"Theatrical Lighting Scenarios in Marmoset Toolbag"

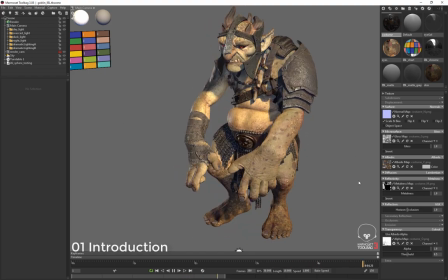0s
I made a post in the Marmoset Toolbag thread on Reddit,
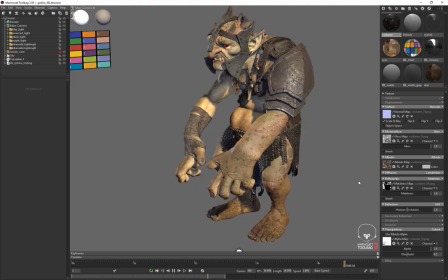3s
and one of the other Marmoset users asked about the lighting setup that I was using to show off the character.
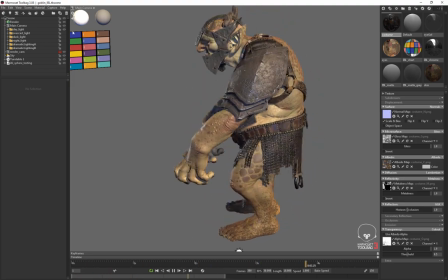9s
And I told them that I would make a series of videos, and I decided to challenge myself by trying to make 1 minute videos that would show the whole process in under 10 minutes,
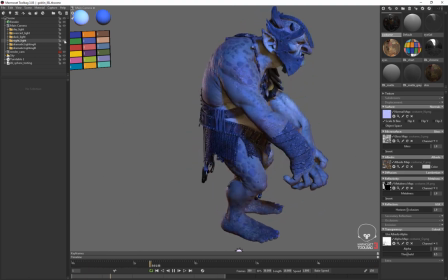20s
and keeping them to 1 minute so that they play through a regular Instagram feed. And I was able to do that.
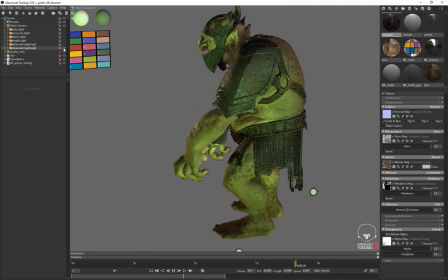25s
So to set up a lighting scenario like this in under 10 minutes with a full step by step, all you have to do if you're watching on Instagram is swipe left.
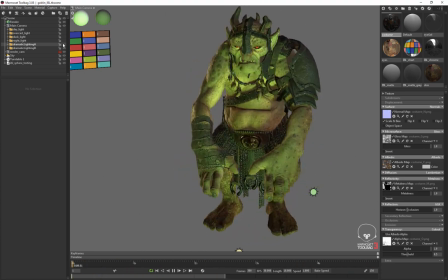34s
I'll also probably put these videos on my blog on ArtStation. So if you look me up on ArtStation, it's just pointpusher on ArtStation, just like it's spelled right over here.
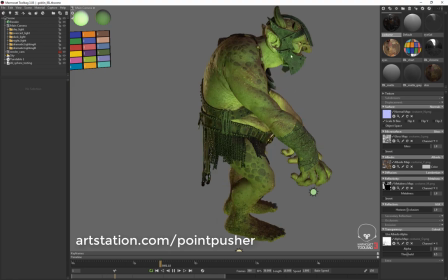45s
And you should be able to set up something like this in under 10 minutes. Good luck.
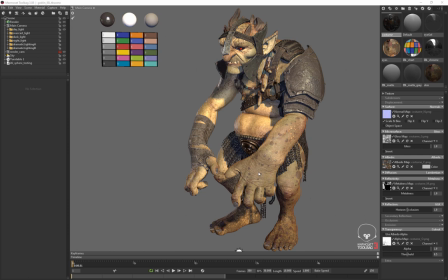51s
First things first, let's dissect one of these lighting setups. If I go here into daylight and look, I've basically got three lights sitting in here: a rim light, a key light, and a fill light. And I can turn off the contribution of each light. So there's the rim, there's the key, and there's the fill.
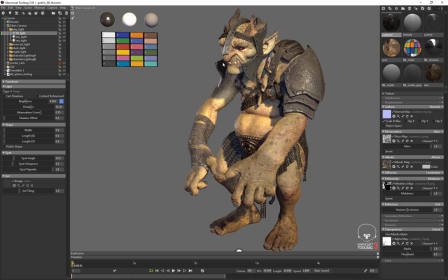69s
Right? The fill light is there to just brighten things up and simulate the kind of bounce light that you get with a more complex lighting setup. The key light is there for our primary source of illumination, in this case, daylight, something like the sun, so sort of a warmer light. Because our sunlight is warmer, our fill light is cooler. And then we've got our rim light,
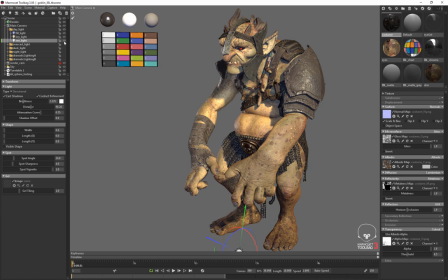88s
which is really just our theatrical light to sort of help elevate the character up off of the background and make them sort of pop off of the background. So looking at that setup, I'm going to replicate that setup several times to create all of the other lighting scenarios.
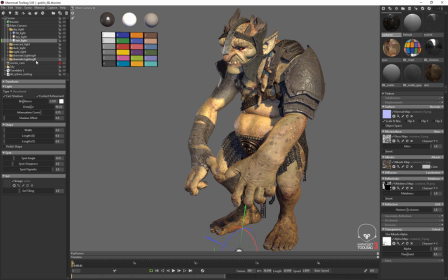104s
And each of these lighting scenarios can have the light adjusted for direction and temperature, etc. Okay, let's start to set up our own lighting scenario.
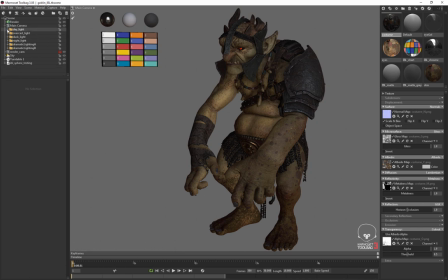115s
I'm going to turn off my daylight, and immediately what you notice is that the HDRI image that I have lighting my scene, if I click the sky node, has been turned all the way down. And the background mode has been changed from blurred sky to just color. And I've chosen a dark neutral gray as my background color.
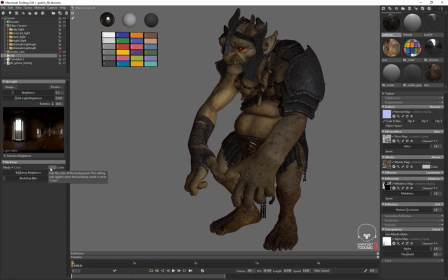135s
The reason I've done this is because I want to show off the character, and there's a lot of information to look at if you only use the background. Now, I'm using this HDRI because it does contribute to the general lighting of the character and make them feel touchable,
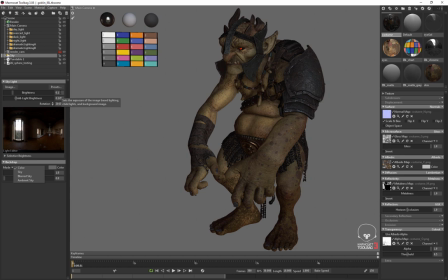150s
but it's got such a general, strong sort of direction without any theatricality associated with it. It doesn't really say anything about the scene or the character. So I'm minimizing its contribution by turning it all the way down to 0.1.
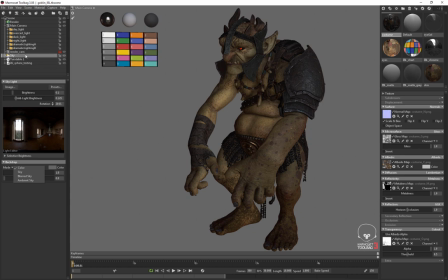165s
So before we even add any lights, we're going to go ahead and do that to minimize the contribution in the scene. Next, I can start adding lights. So I'll make something sort of like that daylight setup again, and I'm going to go up here to Scene, Add Object, Light, or you can hit Control L on the keyboard.
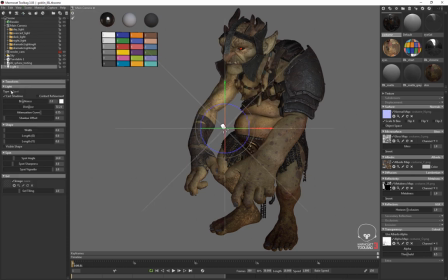183s
And I'm going to use two directional lights. So this is going to be my key light, and I'm going to set the type here to directional. And with a key light, it doesn't matter where it lives in the scene. What matters is the direction that it's rotated in. So if I rotate this light down, it'll cast shadows down, raking across the object.
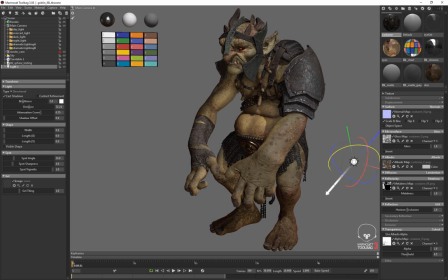200s
And if I go ahead and rotate it around, we can get something that rakes across at a 45 degree. Generally, pretty good to show off the sort of curvature of a model. I'll also play with the width of the light, and you should note that this width attribute will soften the shadows a bit,
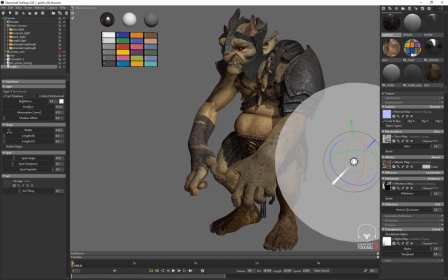217s
but it won't show up when you export to ArtStation.
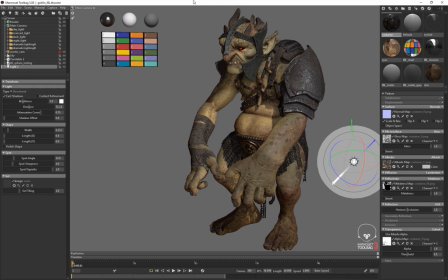221s
So you can play with that to do turntable renders, but if you're going to ArtStation, the shadows will probably be pretty hard. At least in this current iteration of Marmoset 3.08.
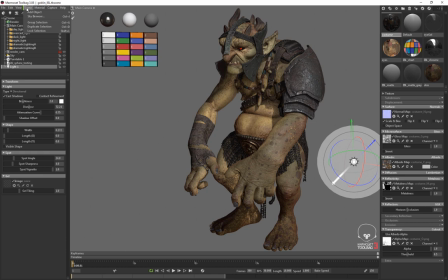236s
Next, I'm going to add a rim light, and I'm just going to go back up here and hit Scene, Add Object, Light, and I'm going to make this a directional light as well.